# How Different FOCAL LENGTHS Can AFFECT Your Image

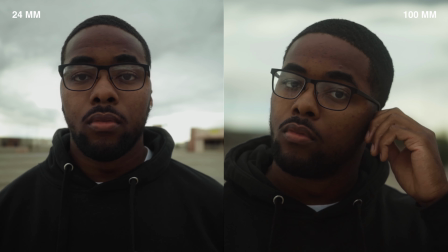4:09 And that's what I mean by lens compression. The background seems to be a lot closer to the subject or the foreground than which it actually is.
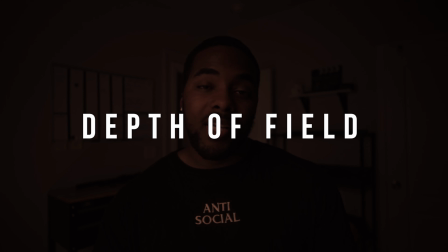4:20 And last but not least, I want to talk about depth of field. Now, as I mentioned earlier within this video, I did use two separate lenses.
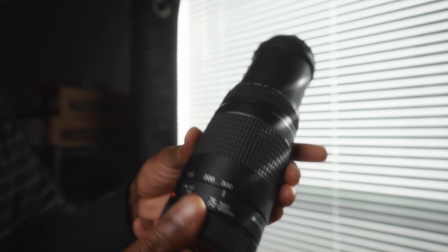4:26 One was a constant 2.8 and the other was like a variable at 4.5 to a 6.3 as you increase your focal length. I think this kind of works out in my favor as I'm showing you guys these examples, because it doesn't matter when you're on an extended focal length.
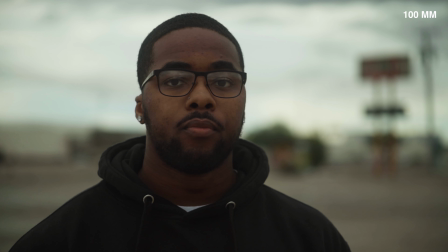4:42 it looks like you're shooting on like an f2.8 or like an f1.8 lens because of how the lens compression and distortion all works together. And that's why you really see a lot of cinemas or a lot of movies shot at like 35 or higher, because you get a lot of good lens compression.
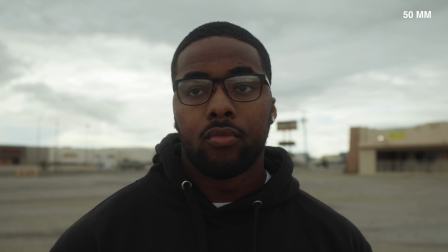4:59 Distortion looks a lot better, it looks natural. And if you wanted to go up higher to like a different aperture for these higher extended focal lengths, it still looks good.
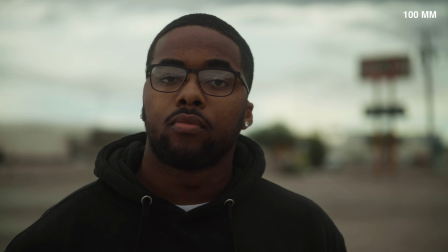5:08 So that's why I think you see a lot of cinematic film shot on like 35 and higher.
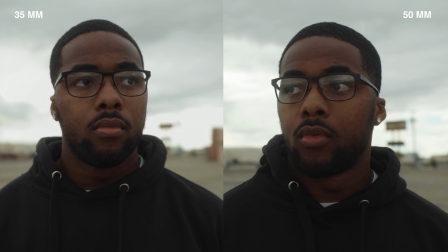5:13 I think like 35 and 50 is like the middle point of choosing the most natural looking focal lengths.
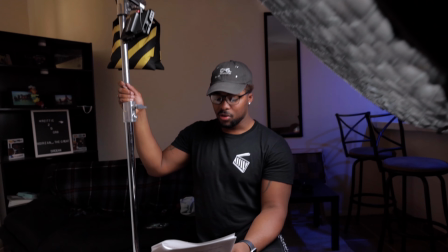5:20 I tend to shoot most of my music videos at 35, or if I could go to 50, I would rent out a 50mm lens or a 24 to 70 and shoot between those higher end focal lengths.
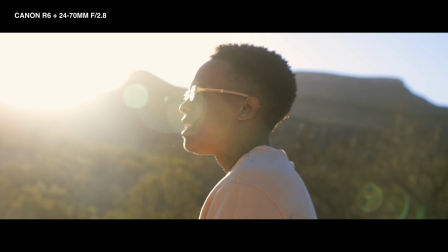5:29 If I wanted to go wider or closer, I mean, that could be a look that I'm going for that particular shoot, but for the most part,
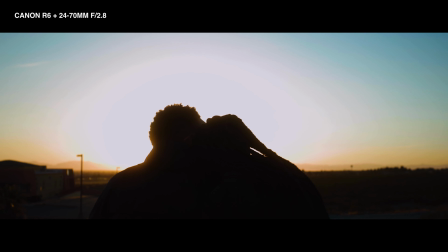5:35 I'm shooting 35 or 50 because it just looks the most natural in my opinion. All right guys, that is gonna be it for this video, a 20-minute recording. I messed up so much talking about what I was talking about. So hopefully this video is not too long, but if it is long, it's because I don't know how to talk. Everything's gonna be linked down in the description, camera and lenses that I use within this video, if you guys are interested in buying or purchasing anything that I talked about. But yeah, that's it, I'm rambling. If you guys enjoyed this video, hit that like button. If you're new here, consider subscribing, and I will see you guys within my next video. All right, my guys, peace.